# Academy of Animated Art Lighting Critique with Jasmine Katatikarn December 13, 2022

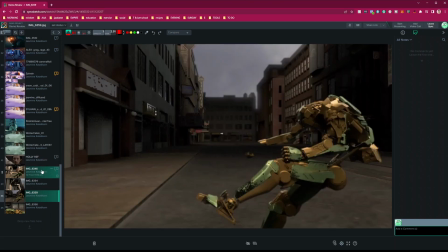(8:08)
So apparently the sword here, and we could see in the previous version,
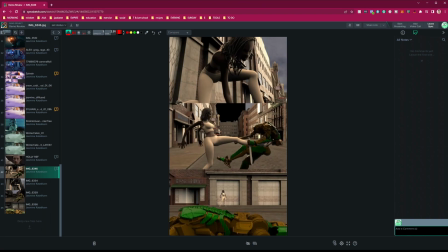(8:13)
the sword here and her are now considered like questionable content, which, you know, it's AI doing its thing.
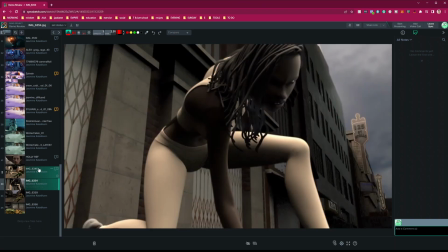(8:22)
So interesting to note there. Okay, so let's keep on going here.
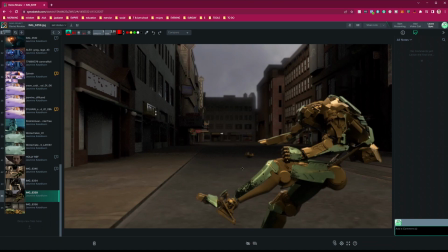(8:29)
I think, you know, great job on the depth and the value in the back compared to before, right?
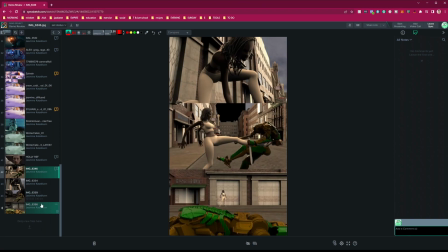(8:36)
We're definitely feeling that. I think you did a really good job there.
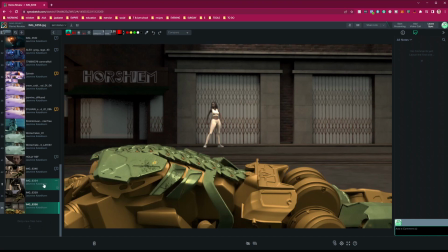(8:40)
And even here, like, this is a vast difference between like this one, let's say, right?
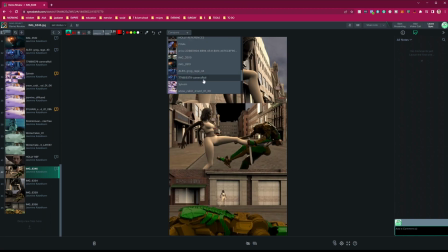(8:46)
If I were to compare,
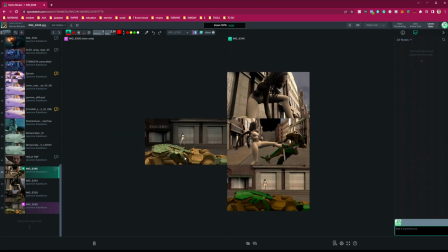(8:51)
like already we're getting more shaping on this. Great call out on reducing, you know, that saturation. This is definitely more of a color that feels more natural,
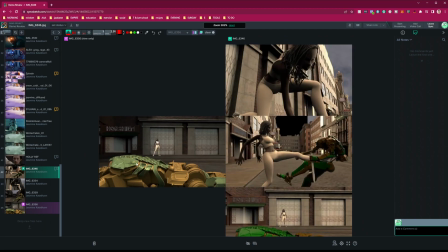(9:04)
and I see it looks like you either adjusted or worked on maybe the material as well, because it's feeling way more metallic overall.
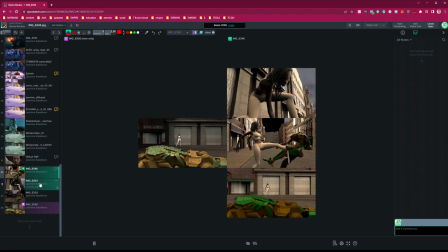(9:14)
So great job on that. Let's now focus on one.
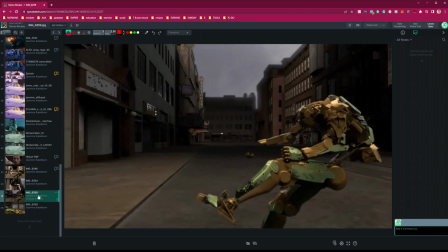(9:22)
I will say I like where this is going. I feel like, let's leave it for now.
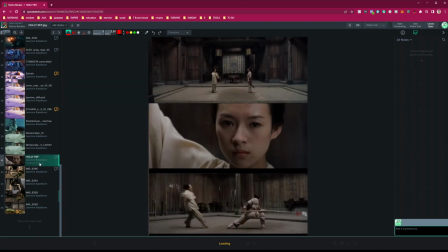(9:30)
One thing, like, we can't keep it this dark, I think, but I think as we start adding some fill, some more environment lighting, it will kind of fill itself in naturally. Because we're looking, I'm not seeing any it won't get as dark as that,
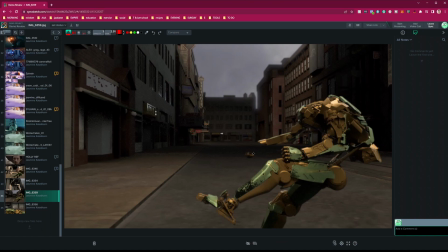(9:46)
as we're seeing now here, because it is in daylight. It'll just be lifted a little, but don't do anything yet.
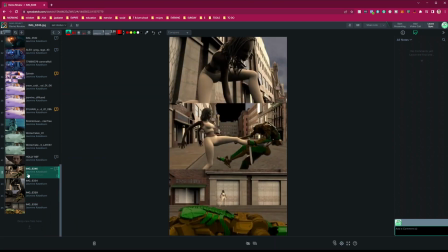(9:54)
The one thing, let's start looking at the fills and the bounces.
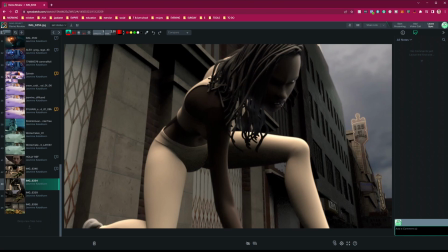(10:00)
So when I say fill and bounce, so like let's say this is the key here, and I still feel like honestly it's a little strong. We can even go down a little on that, but let's start filling her in, because again, if you look at your reference,
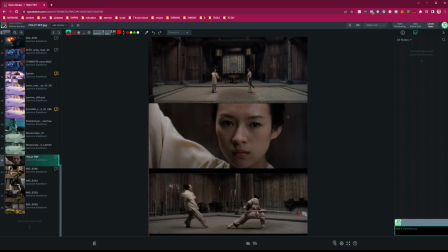(10:15)
there's a nice balance here, right? There's no, it's not like super contrasty where it's like all one light and then just goes to dark.
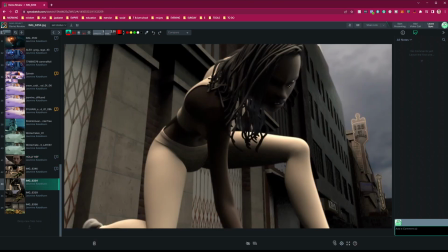(10:24)
So right now that's what we're having here. So let's bring that balance in. So let's say, you know, you have the fill coming in here. You have the key coming in here. Now let's talk about the fill.
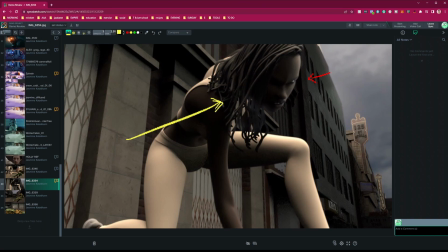(10:38)
So let's bring in a nice kind of soft fill here, and also a bounce like right here. And the bounce light is what, think of like the floor color, right?
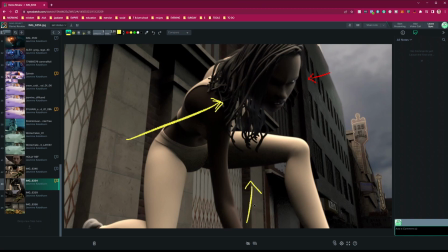(10:51)
The ground is bouncing up, and unless she's like on a black dark ground, it would never go, like there would be some light bouncing. Because think about rays, right? It's like a light goes here, then it, like that's the floor, bounces back up.
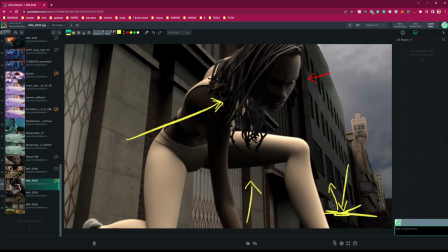(11:09)
So it takes some of this property and bounces back up. So just think about it there, like that would get lighter, would get more shaping in there. I'd also curious about this shader on her, the skin shader. Skin shaders are so tricky, I will say.
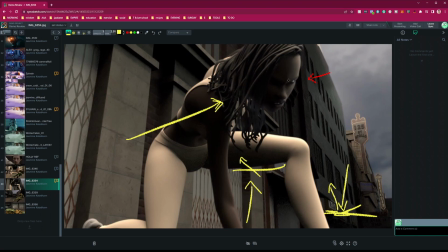(11:25)
And also, like for this kind of skin shading, specularity is such a key thing for like the depth of adding that shaping. But this feels like super matte for some reason.
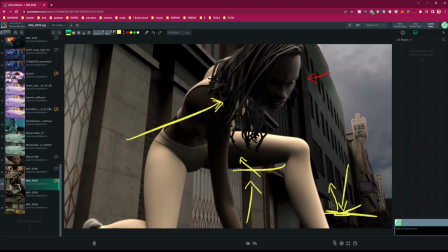(11:40)
So I'm curious if the shader itself doesn't have any like specular properties to it or whatnot. So again, like I said, as we were troubleshooting, you know, this robot before,
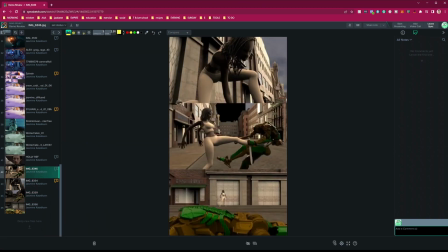(11:54)
it's a balance between, like, it's such a difference already, right? I don't have the other version up, but there's other version where this robot was completely black and dark and not catching any color until we looked into the materials, and then it's like, okay,
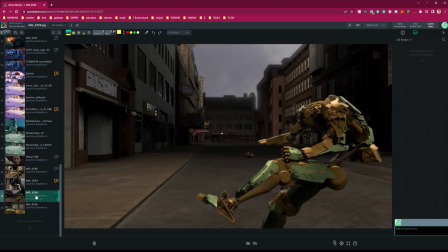(12:07)
now it's catching color, and now look at it, it's so much better, so much more shaping.